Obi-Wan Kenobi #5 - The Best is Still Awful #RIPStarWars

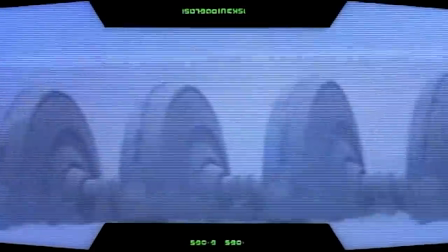20:27 Granted, you couldn't have given this base a shield generator because the Volkswagen droid could inexplicably have found a way to deactivate it.
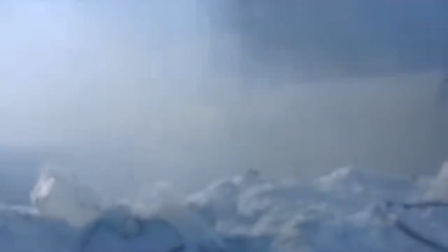20:35 Such a shame the Empire didn't think to do that in Empire Strikes Back, it's such an easy thing to do.
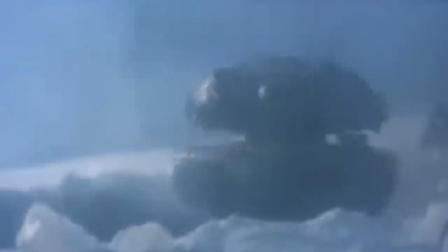20:40 But it would have taken precisely one line of dialogue to fix this problem in this episode.
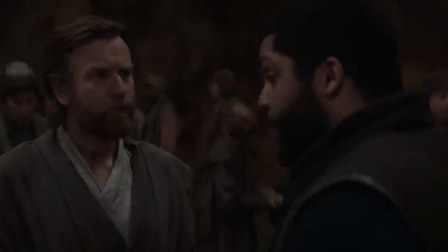20:45 Just have someone explain that the base is too deep underground to be bombarded, so they'll be safe for a while.
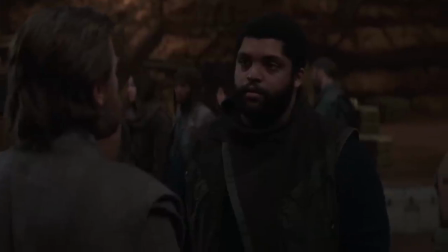20:51 That's quick, easy, efficient, it takes next to no time to establish, it embellishes the scene with useful information,
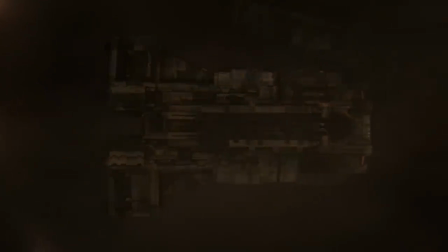20:57 and it adds to the sense of claustrophobia and confinement entailed by the defense of this base.
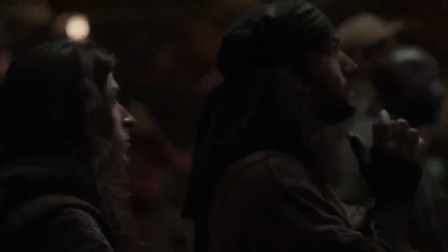21:02 Incredibly easy to do, would have added substantial value to the show, but nah, can't be bothered.
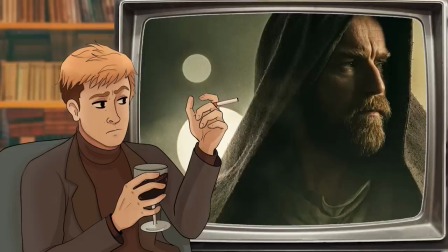21:10 Moving on. I am trying quite hard to find things to like about this episode.
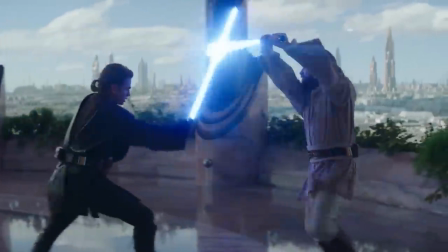21:15 The prequel callbacks as a means to establish or to re-establish character in a way that explains their present actions is not a bad device, to be sure.
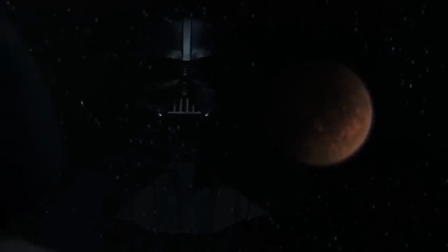21:24 The siege setup for this episode is playing on a familiar theme, albeit with a needlessly incompetent setup.
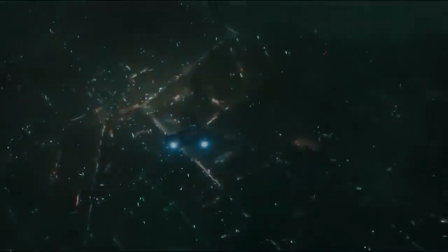21:29 But throughout this show, I've been expecting to have much good to say about the look, the feel, and the aesthetic of the production.
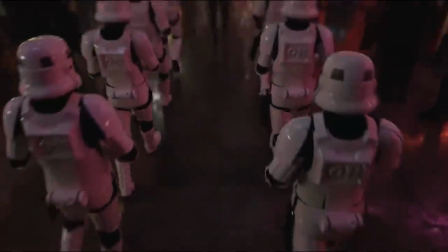21:36 And yet we're now in the penultimate episode, and it remains one of the drabbest, most visually indistinct of all Star Wars offerings.
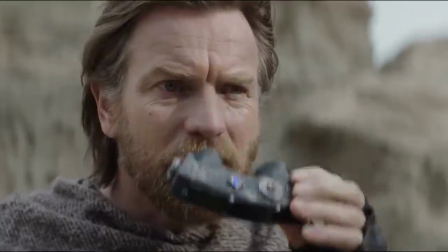21:44 Each episode reportedly has a budget of around $25 million.
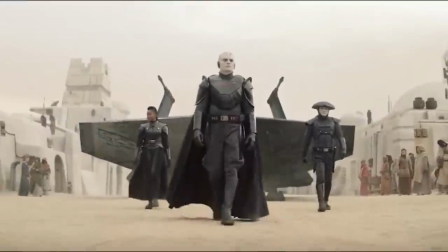21:48 And yet, even the fundamentals of Star Wars, like ship designs and aesthetic, look cheap.
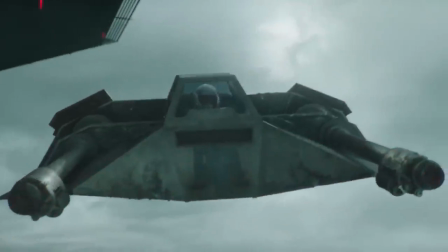21:54 We had it with the snowspeeders in the last episode. It's here again with the Star Destroyer and the two landing craft.
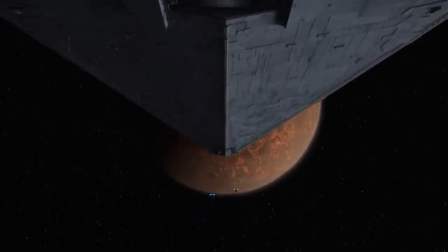22:01 Would it really not have been cheaper and yet much more visually appealing to use the old models they presumably still have in storage?
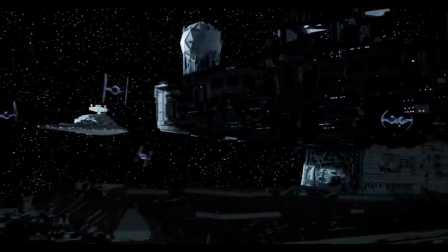22:08 I'd wager it cost more to CGI this Star Destroyer than it would have done to use the model and superimpose the backdrop as they used to do.
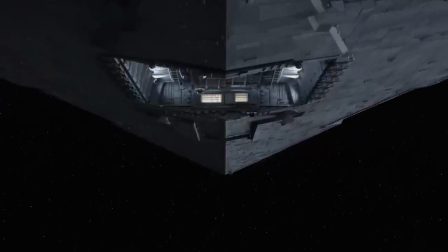22:16 And yet the result is so much less characterful than the original they are trying to replicate.
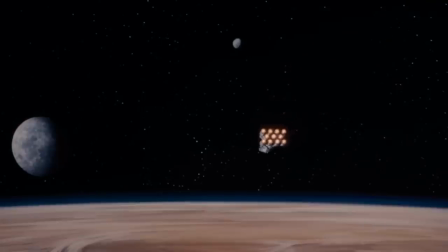22:21 I think Industrial Light and Magic are working on the effects for this show, but the result looks like it's been done by interns at the company.
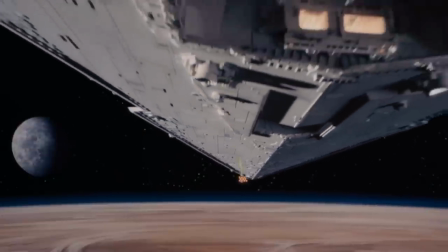22:28 An implausibly large number of stormtroopers turned out to have been carried on the two landing craft,
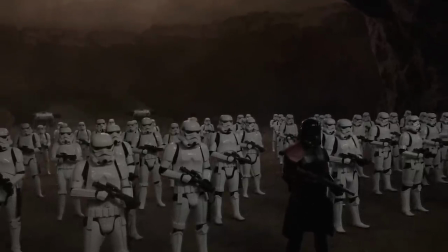22:33 and they wait around for Space Moses to arrive with her usual irritating not-quite-theme music
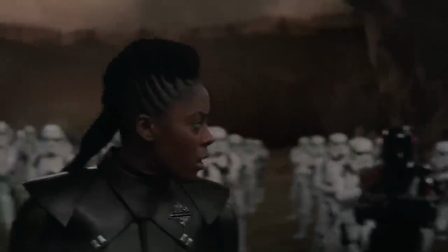22:38 so she can shout at them a bit and tell them to shoot at the main door to the base because stormtroopers cannot
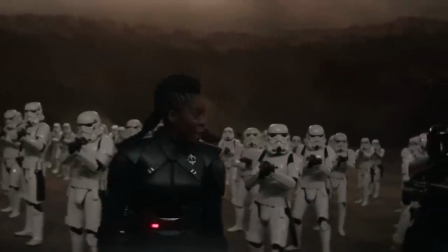22:44 perform basic operations without somebody strutting around and yelling at them. Inside, the proto-rebels are still struggling to get the hangar doors open.
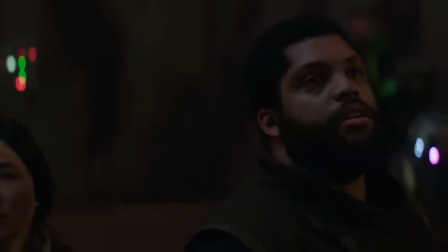22:52 It turns out they need somebody small to crawl into the vents and fiddle with the mechanisms, so naturally,
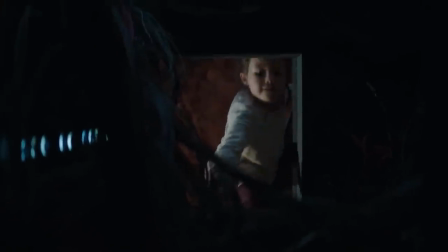22:59 Baby Leia comes to the rescue and goes crawling around in the vents, where she begins tinkering with the electronics without instruction,
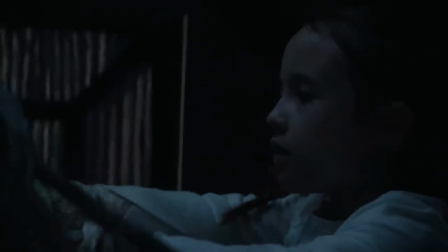23:05 because Baby Leia can just do that now, and no droid was around that could do the same job more efficiently and plausibly.
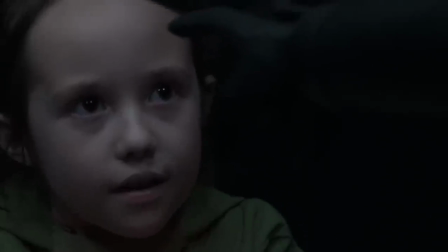23:12 Astute psychologist, able to resist the force powers of Inquisitors, consistently more competent than any character she's in the same room as.
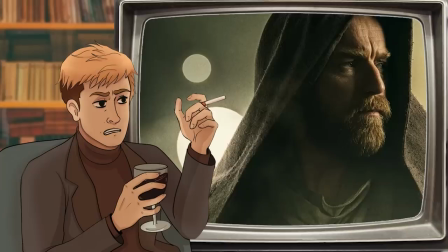23:20 Well, Disney Star Wars can't venerate women without turning them into laughably unsubtle Mary Sues, and the same applies to Baby Leia, but I can't help but notice that much like her relationship with Obi-Wan,
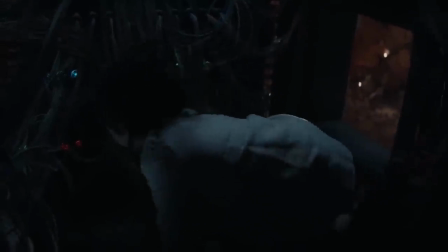23:31 Leia will have to forget all these skills come the original trilogy, where she's not much use in mending the Falcon,
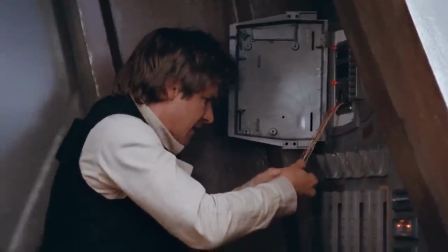23:38 and where these door-opening skills she's here demonstrating might have been very useful indeed in one scene in particular.
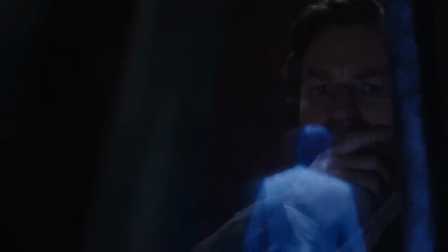23:45 Kenobi gets a message from Bail Organa which causes all manner of fucking issues, again.
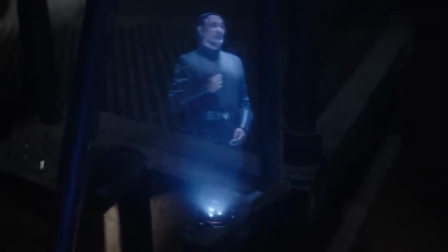23:51 Bail Organa explains that if Vader has found Kenobi and learned of Luke and Leia, he will need to go to Tatooine to whisk Luke away and save the dream.
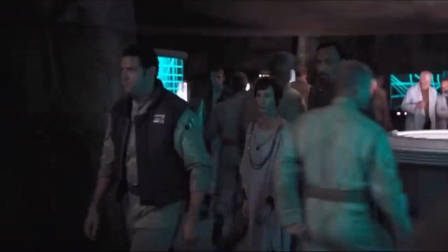24:00 And indeed, canonically, Bail Organa is supposed to have known for some time that Anakin is Vader and Vader is alive.
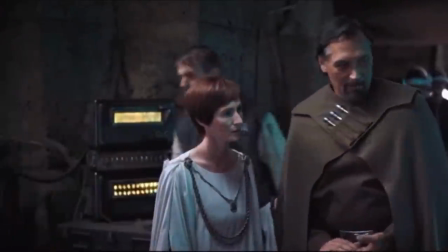24:08 Likewise, Bail Organa knows that Ahsoka Tano is alive.
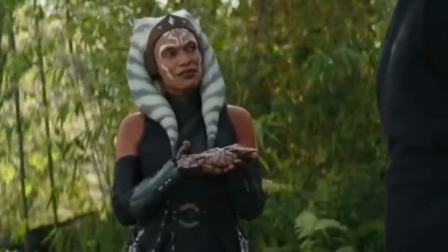24:11 And yet, as per episode 2, with the ludicrous chase sequence between Obi-Wan and Space Moses,
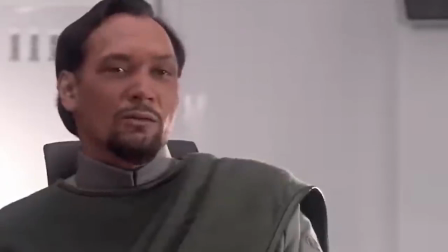24:17 it's established that Bail Organa never bothered to tell Obi-Wan any of this incredibly consequential information.
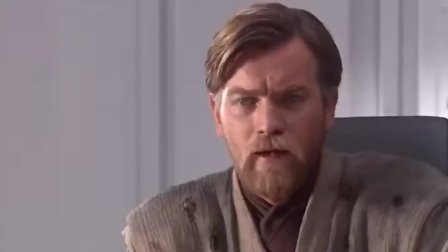24:25 Why the hell not? Would this not be the most important thing to tell Obi-Wan?